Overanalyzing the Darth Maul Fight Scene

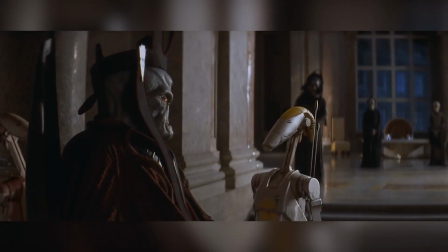[0:00]
The Phantom Menace is not a good movie. Even among people who like the prequels, this is a hard movie to defend.
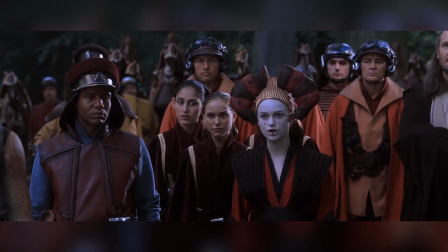[0:06]
But what does everyone agree is the best part?
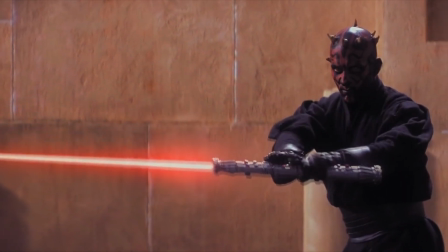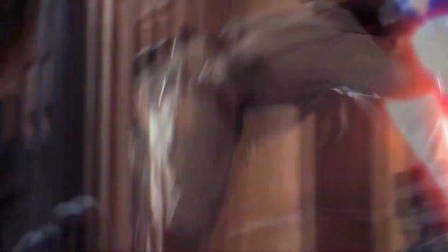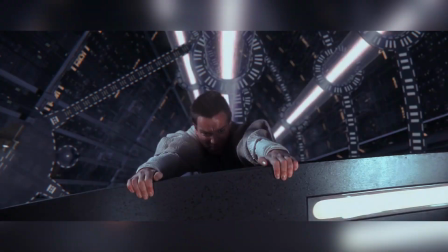[0:22]
I could watch this scene all day. It's amazing the difference in quality.
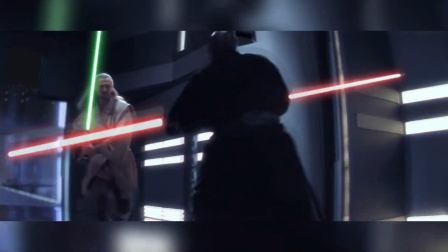[0:27]
Why is this scene so much better than the rest of the movie? It's because they don't talk. George Lucas wrote and directed all 3 prequels, and he's famously bad at writing dialogue.
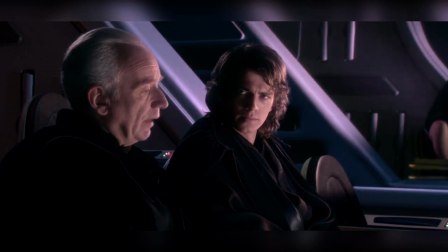[0:39]
There's so much good in the prequels, but it's all buried underneath stupid, clunky lines.
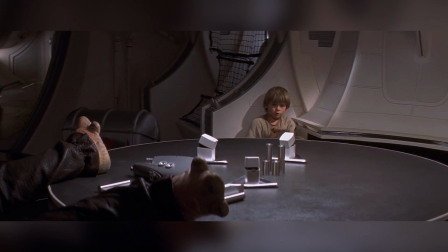[0:44]
Especially in The Phantom Menace, all the characters feel flat and lifeless because the lines they're given are so bad.
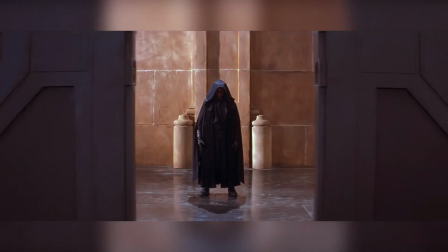[0:50]
But here, we see what happens when the characters are free from all that.
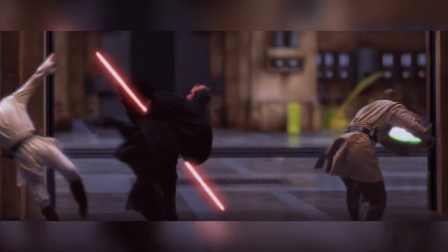[0:54]
Here, the actors and the stunt team were able to go nuts and give Qui-Gon, Obi-Wan, and Darth Maul some actual depth through their physical actions.
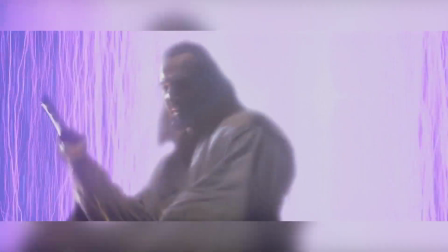[1:01]
It's remarkable, and it deserves our attention.
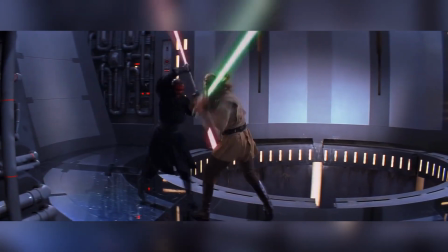[1:05]
So, I want to go through this entire scene, moment by moment, even frame by frame,
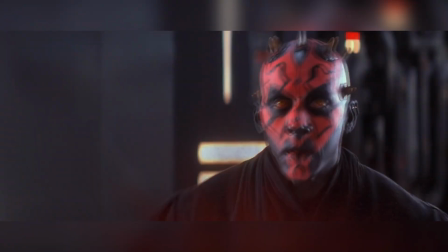[1:11]
to find all the little details that characterize these 3 as they battle, to see how it all adds up to a really awesome fight scene.
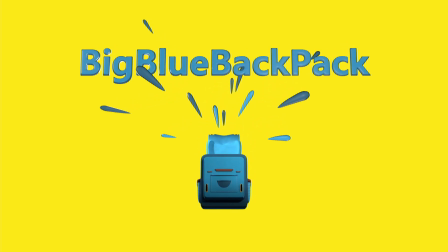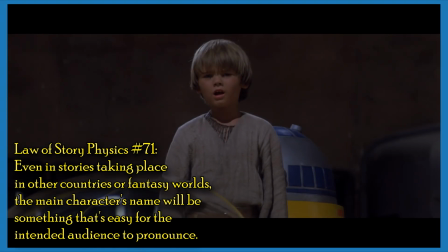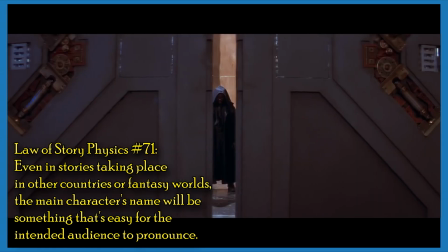[1:34]
The scene opens with all the heroes running up to this door, which opens to reveal Maul on the other side.
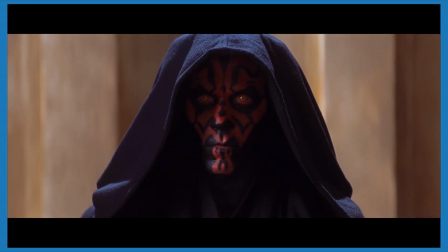[1:40]
Everything about Maul's introduction here is set up to make him look as intimidating as possible. The door opens on him standing, ready, with his hood up.
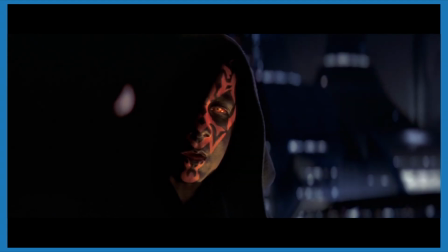[1:48]
Remember, at this point in the movie, we haven't seen that much of him. We've only seen him with his hood on, and his first fight with Qui-Gon was really short.
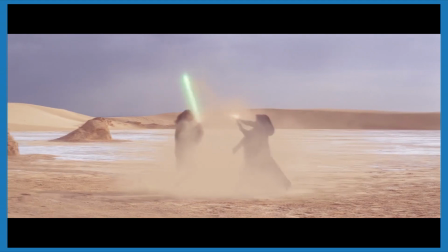[1:56]
And it was specifically edited really chaotically, with sand flying everywhere, so you can't see what his fighting looks like.
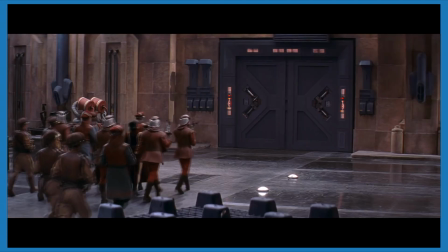[2:02]
We haven't even seen him use both ends of his lightsaber. In this scene, we get everything shown to us one by one.
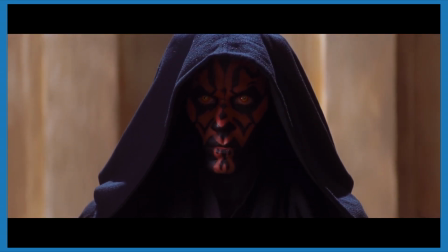[2:08]
We see him far away, and then close up so you can see his yellow eyes. Qui-Gon tells the others to run as he drops the hood to reveal horns.
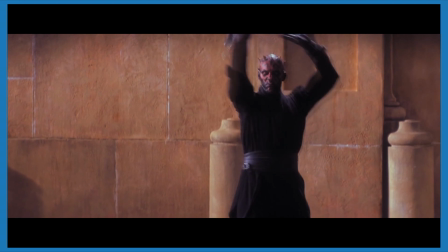[2:16]
They all drop their robes, and with an effortless flourish that indicates his expertise with the blade, he ignites one half of his lightsaber, and then the other.
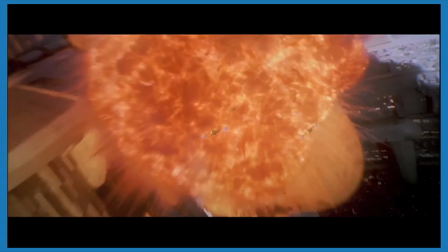[2:24]
Out of universe, this was done to make him look awesome to the audience. This shot was all over the trailers.
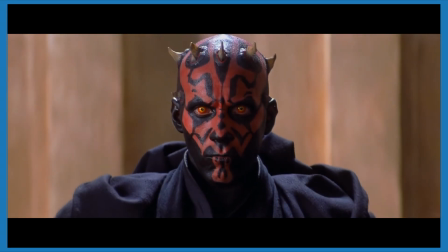[2:29]
Whoa, a double lightsaber, right? In universe though, you can also read this as Maul intentionally trying to seem intimidating.
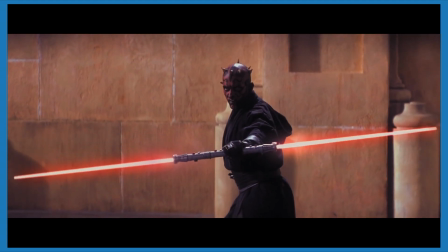[2:37]
No living Jedi has ever seen a Sith, so it's to his advantage to hype himself up.
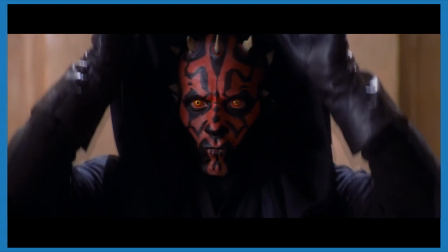[2:42]
Plus, I like to think he just has a flair for the dramatic. Something else that's striking about this moment is how Maul's face is totally neutral the whole time.
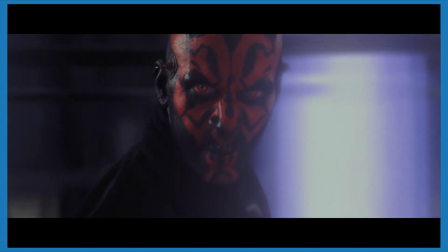[2:49]
He is capable of expressing emotions, which we see in other shots, but he doesn't here.
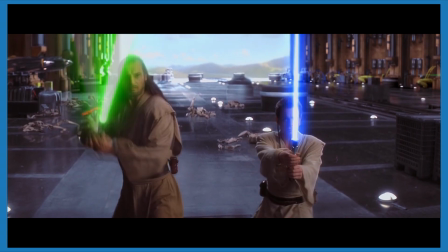[2:54]
He, Qui-Gon, and Obi-Wan are all perfectly stoic as they drop their robes and get ready for the duel.
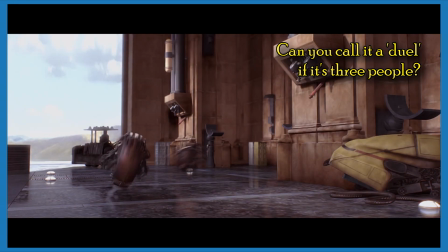[3:01]
I don't know, but what else are you gonna call it? A truel?
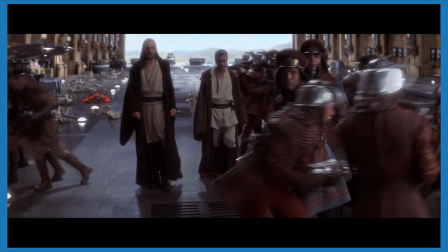[3:08]
Wait, that's a real word? Huh. Anyway, as they get ready for their truel, all 3 of them are professional about it.
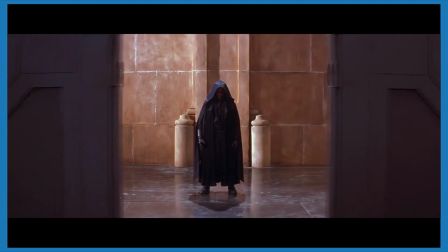[3:16]
Maul didn't try to ambush anybody, he stood behind a door and waited for them to come find him.
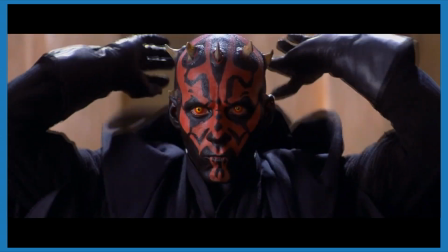[3:22]
And he lets everybody else run away. I interpret this as him wanting a real fair fight.
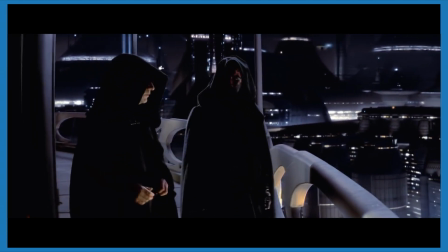[3:27]
He's probably been itching to fight a real Jedi his entire Sith career, and he wants to test his skills.
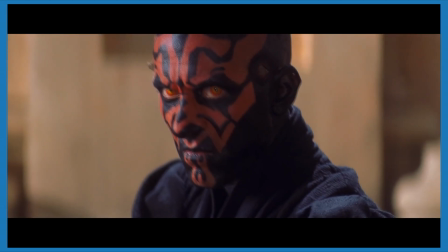[3:32]
And the Jedi, of course, are going to engage with honor. Then we cut to Anakin for a while.
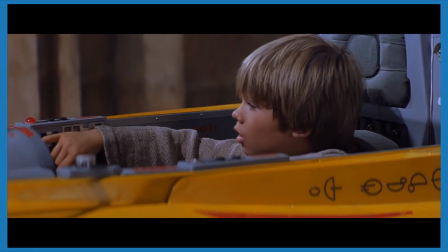[3:37] We gotta do something, R2!
If I have one complaint about this sequence, it's that it's intercut with other stuff that I care way less about.
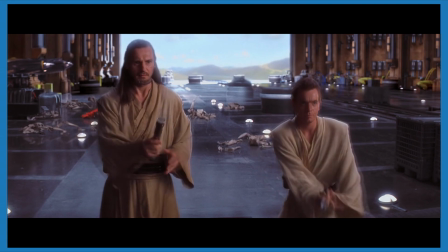[3:44] This is Nazi.
This is such a tiny thing, but notice that Obi-Wan ignites his lightsaber first, a split second before Qui-Gon.
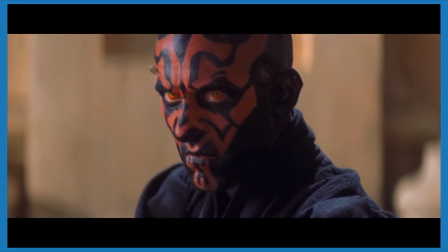[3:52]
This is the beginning of a pattern that will continue throughout the fight. They engage, and Obi-Wan immediately does a flip over Maul to land behind him.
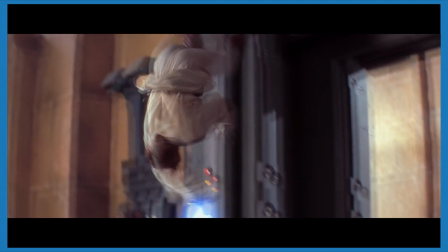[3:59]
Was this necessary? Was this strategically advantageous? I doubt it.